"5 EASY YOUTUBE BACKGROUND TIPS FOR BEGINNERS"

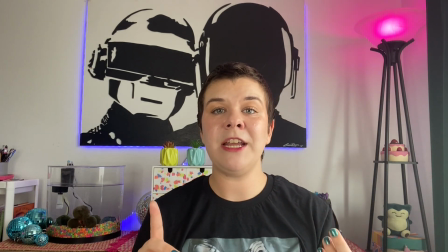(4:11)
So for me as an artist, you know, I knew I wanted, my background before was very plain, so I knew I wanted to have some more color.
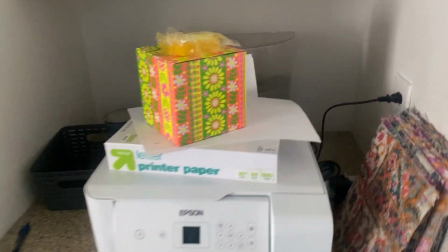(4:20)
I had this moss ball aquarium that was like sitting behind a nook in my apartment behind the printer,
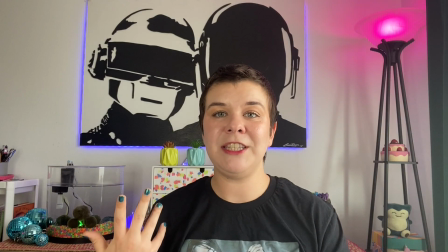(4:26)
and like it was just like cluttered and it didn't look good.
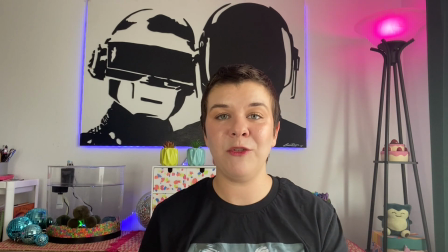(4:30)
And the whole reason I bought this was because I really like the colorful rocks and stuff, the terrarium and the colorful lights in it and stuff.
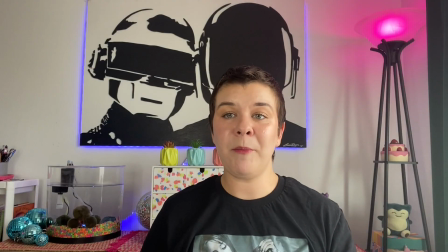(4:37)
And so I thought I should do it justice and give it a proper home where you could see it. And then
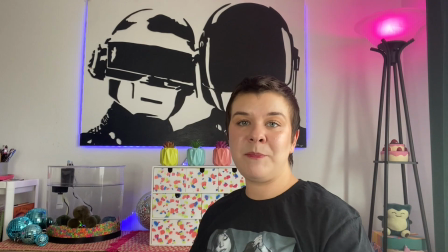(4:46)
these little drawers I had painted, spray painted a while back,
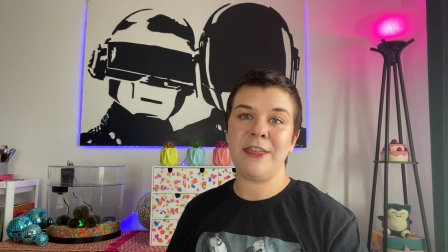(4:50)
and I thought that they pair really nicely with the aquarium because they have similar colors.
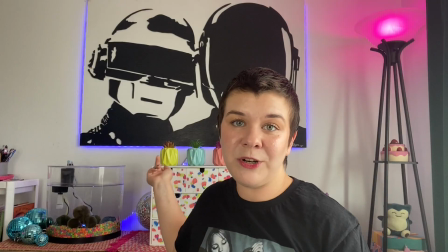(4:55)
These plants I purchased from the dollar store. They're little fake succulents, but I thought that they also matched really well.
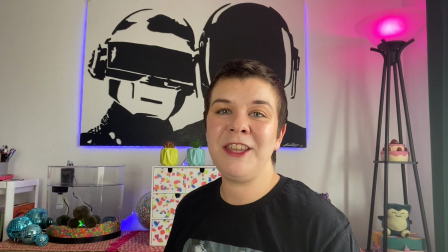(5:03)
And so like everything doesn't have to match perfectly, but at least to have a little bit of cohesion, I think keeps it clean.
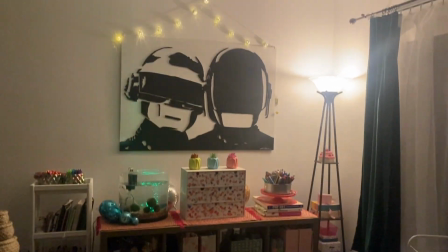(5:10)
But I think there's ways that you can have cohesion and still keep it interesting and exciting.
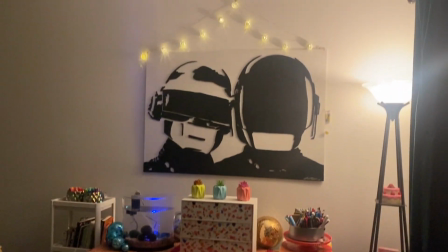(5:16)
And so that's what I've been trying to do with this background. And then I had like disco balls.
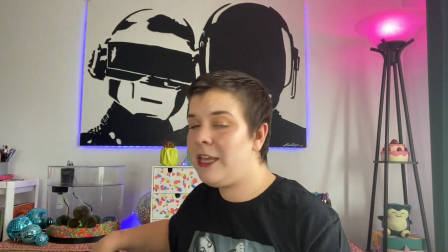(5:23)
They were my background before, but I just decided to kind of scatter them back here to catch the light and just add a little more visual interest.
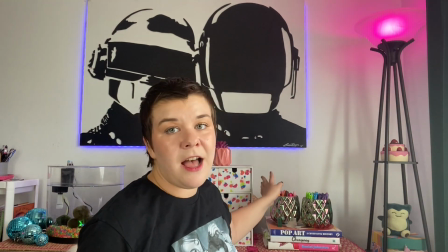(5:30)
And then over on this side, I have these rainbow
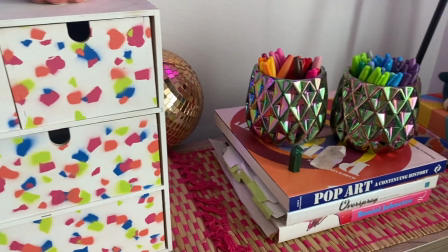(5:36)
planters, also from the dollar store, with my Sharpies in rainbow order and some art books.
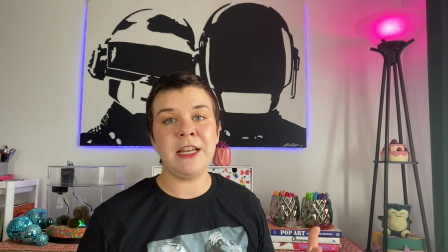(5:42)
So at least like, so people are watching my channel, they're gonna understand like, okay, this girl is into something creative or something artsy.
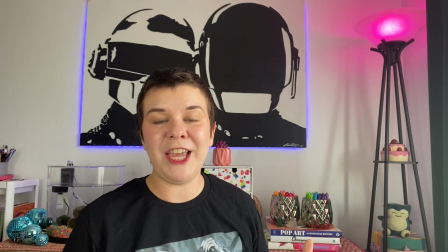(5:49)
So even if I'm on mute, like you at least can get a sort of a feel for my personality.
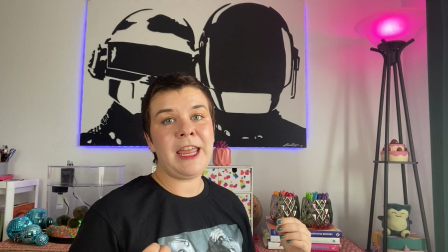(5:54)
And honestly, I think that's what a good YouTube backdrop should do. Granted, if you're just doing straight like instructional and business videos,
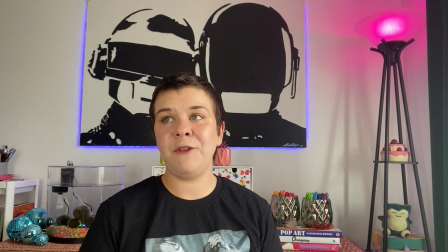(6:05)
of course you want to keep it like clean and tidy and stuff, but I feel like I don't see a lot of personality in those types of backgrounds so much.
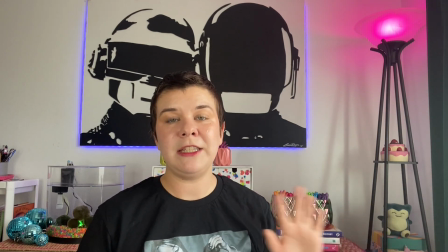(6:13)
The how like maybe a plant or a bookshelf and it's like somewhat out of focus, and like that's all fine and everything,
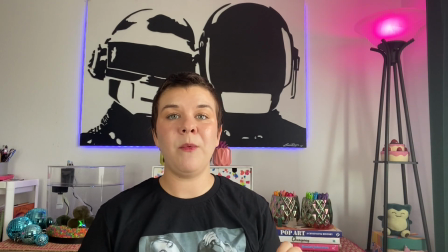(6:20)
but for me specifically as being an artist, I knew I wanted something with a little more life and color, because that's what I'm trying to teach people and that's what I'm trying to express to the world.
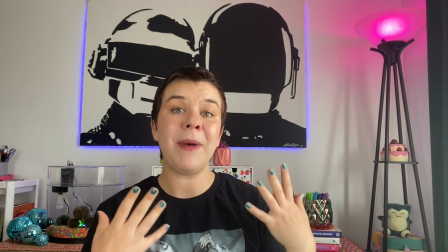(6:30)
And so I thought it was super important for me, for my set, to reflect that to my audience as well.
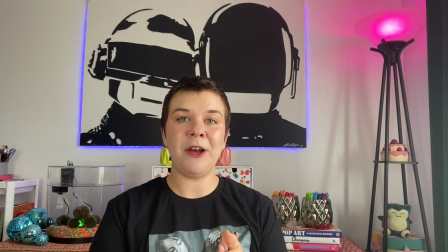(6:37)
And then my third tip for having a unique YouTube background is to add some elements of lighting
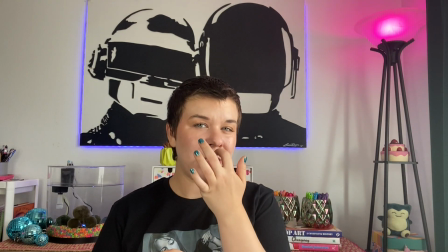(6:45)
for depth, and it just adds more visual interest too, I think.
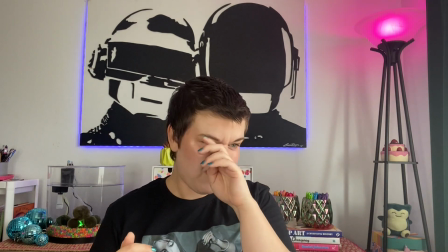(6:50)
So when I turned the desk in the video, it's perpendicular.
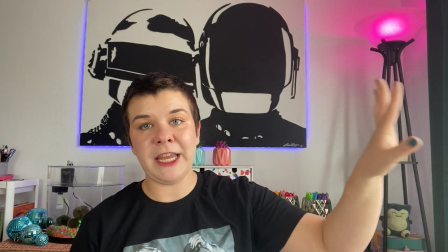(6:56)
So on this side, I have natural light, which is perfect for one,
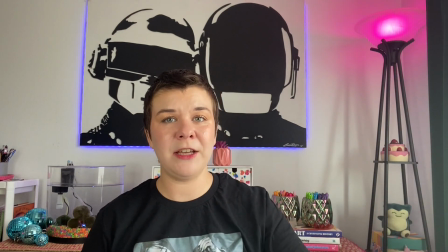(7:00)
when I have to do product photography. I have a table that is already by the window, so that's great for that.
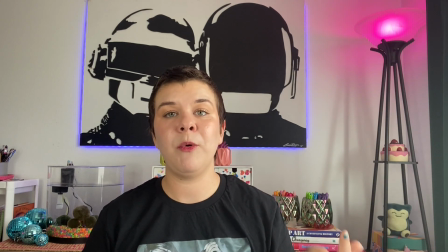(7:06)
And then also for doing videos, whether it's Zoom calls or YouTube or, Instagram, whatever, live videos, TikToks.
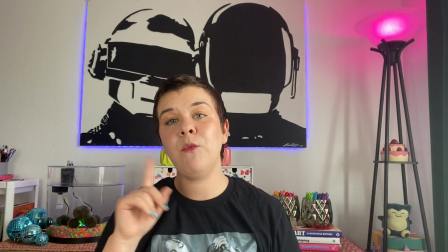(7:15)
There's already one good source of natural lighting here. And then I do have one ring light as well that I use, that is just right to this direction.
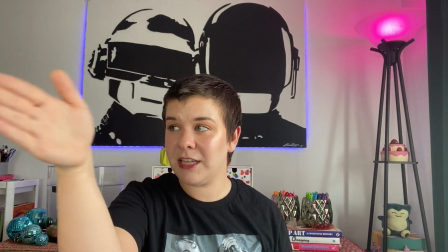(7:23)
I don't even know, I guess it's almost 45 degree angle.
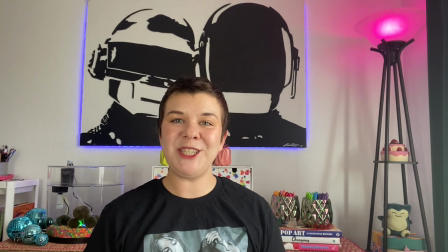(7:29)
And so like I saw some YouTube setups where they were, I did a bunch of research on this on YouTube before I changed my background, and I was looking for sets.
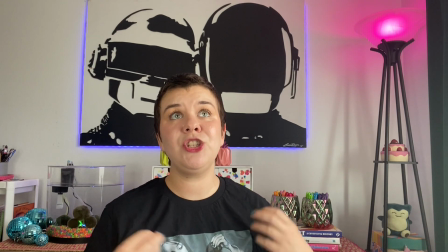(7:37)
And a lot of these people had like really beautiful stuff, but they just had like so much, equipment and products.
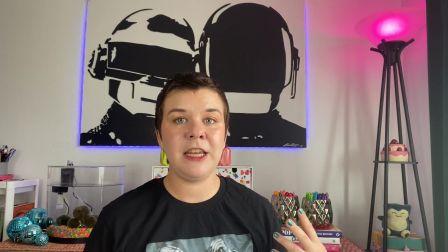(7:44)
And I honestly, when you're first getting started,
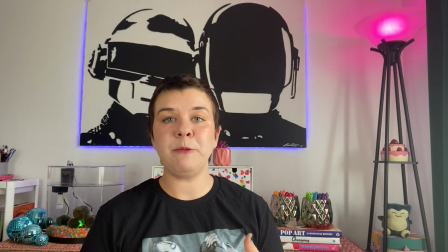(7:48)
it can be kind of overwhelming to know what's going to work for you and what's not, especially depending on how much physical space you have to work with. So I was like, okay, that's like too much for me, but I could definitely just throw in some, colored lights.
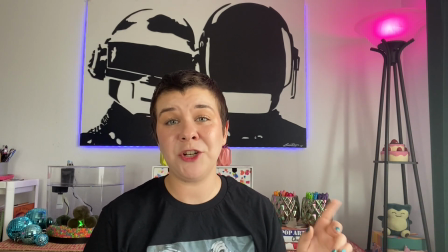(8:00)
Like the ring light I think is important, but if you have a good source of natural light, oftentimes you don't even need a ring light.
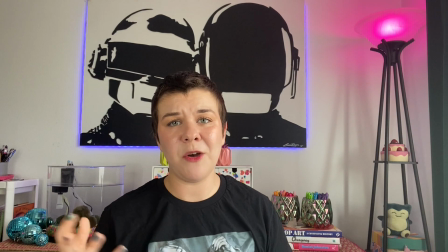(8:06)
I just do that to add a little extra, quality to the video with more clarity, because it would look a little bit dramatic with the natural light on this side.
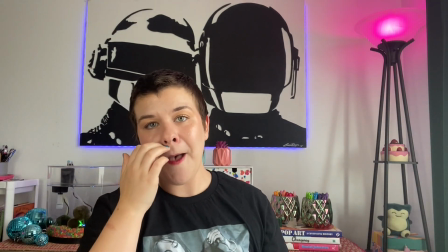(8:15)
This side would be a little more shadow. But yeah, I don't have an elaborate lighting setup.